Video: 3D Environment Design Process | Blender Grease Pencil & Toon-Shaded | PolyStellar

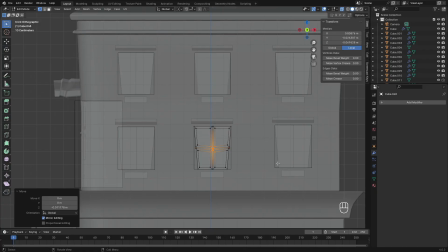I did change some parts so it doesn't look identical.
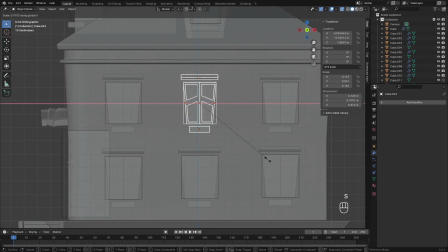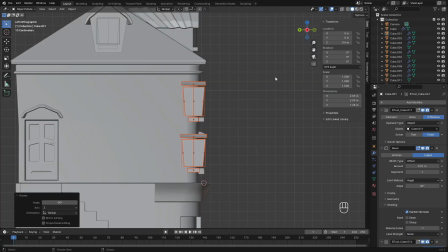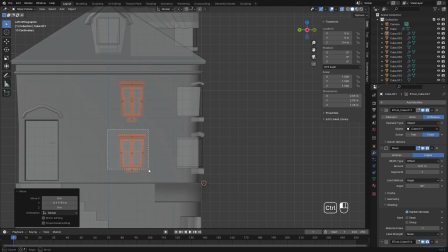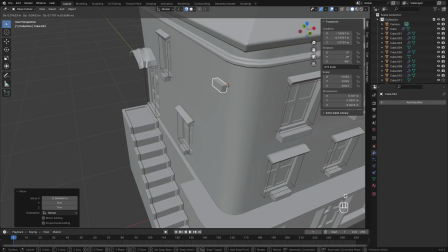As extra details to the building, I added some loose bricks. It's just simple cubes which I randomly placed with snap to face turned on.
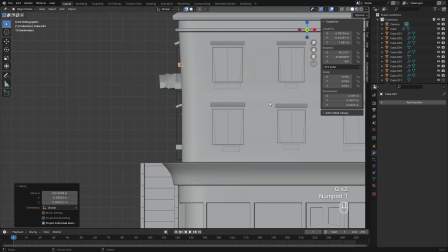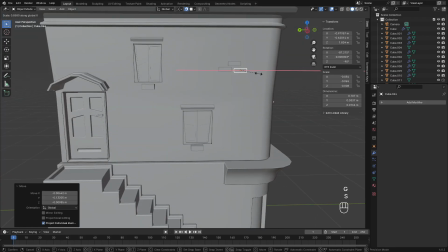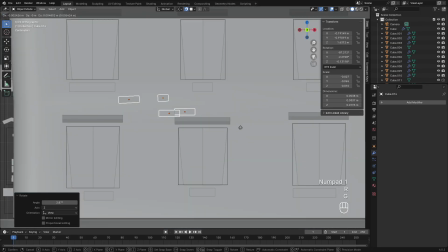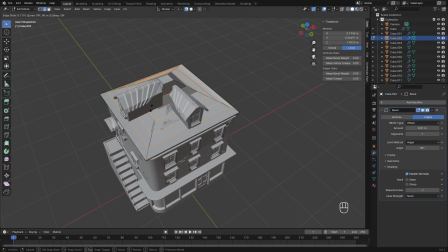Now for the tiles, first I added some loop cuts to the roof and I scaled it so it doesn't look too perfect.
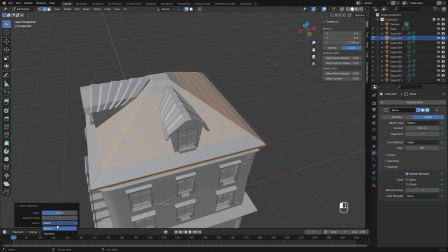Here I selected all the edges in which I wanted to scale. Then I used random deselect.
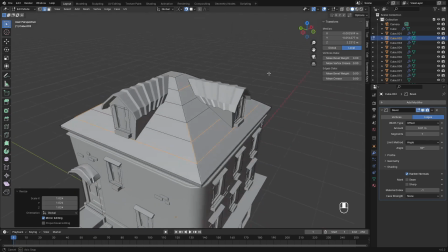This deselects the edge or faces within the selected area.
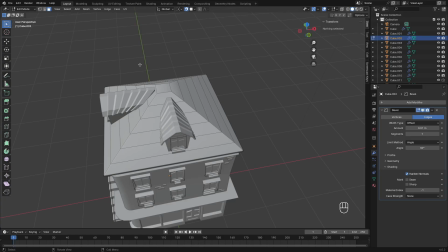Random select would have also worked, but it may have selected the bottom part of the object, which I didn't want.
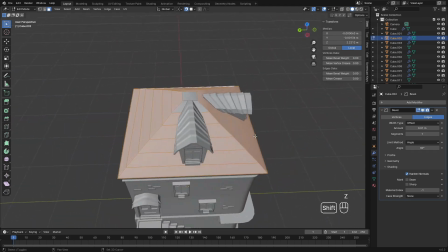Then I went back to face select mode, selected top faces and used random deselect again.
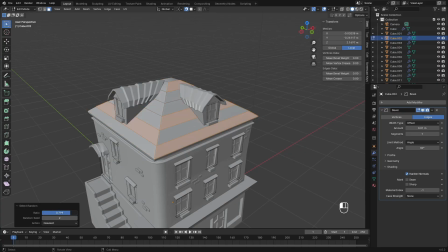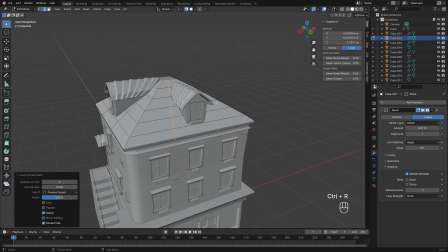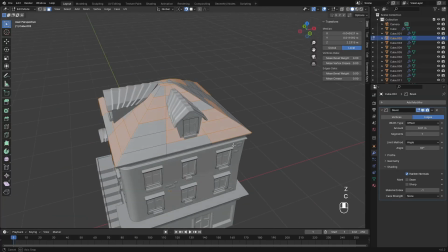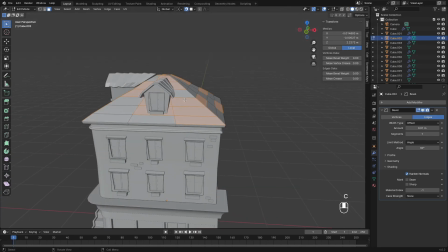Next I duplicated the selected faces and separated them from object by pressing P. After that I added solidify modifier to it.
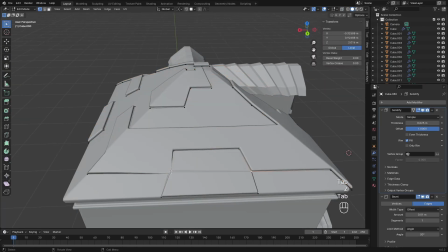I used repression to separate some faces from each other.
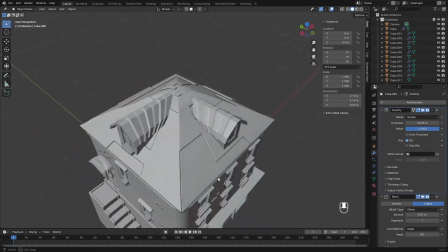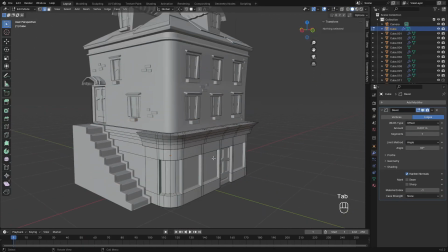With this the tile work is done.
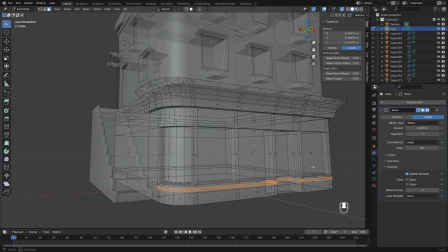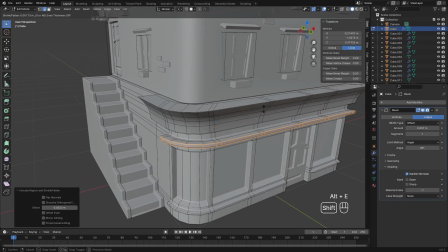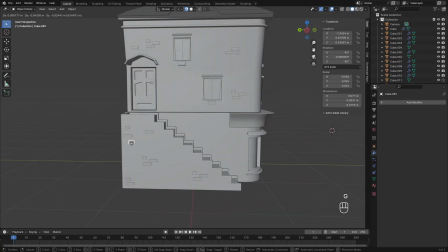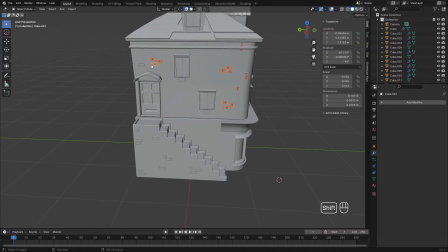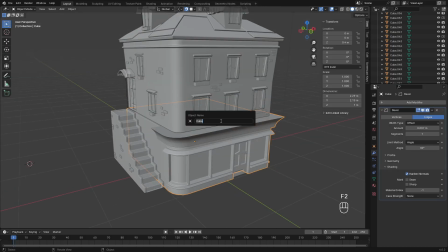Here I did bit of organizing and renaming, as it gets hard to locate objects later.
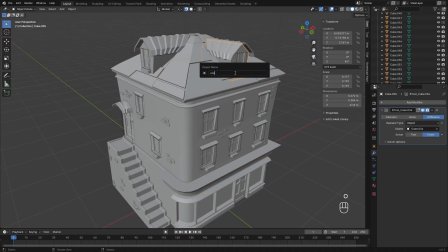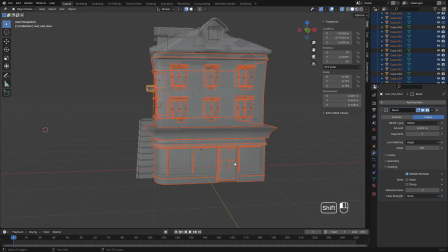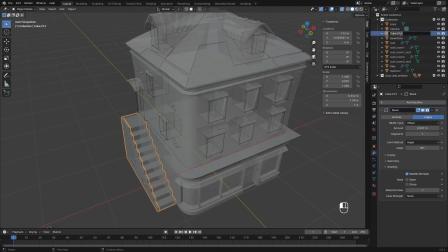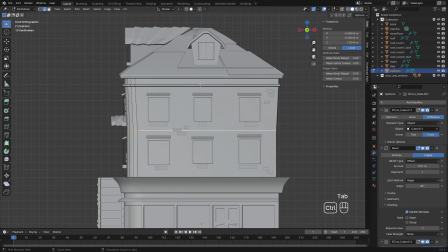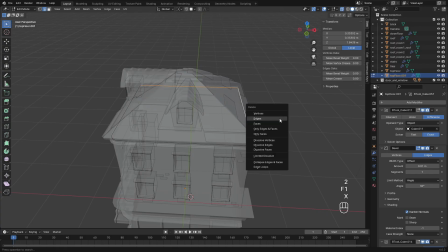Making pipes was also really easy, as I just used copy of the edges from building and converting them to curve.
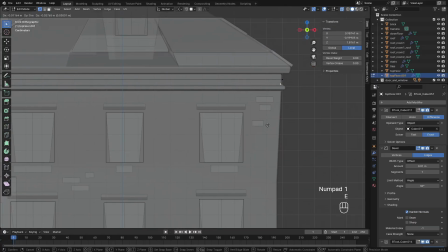And in curve data tab, I just added some depth value to it.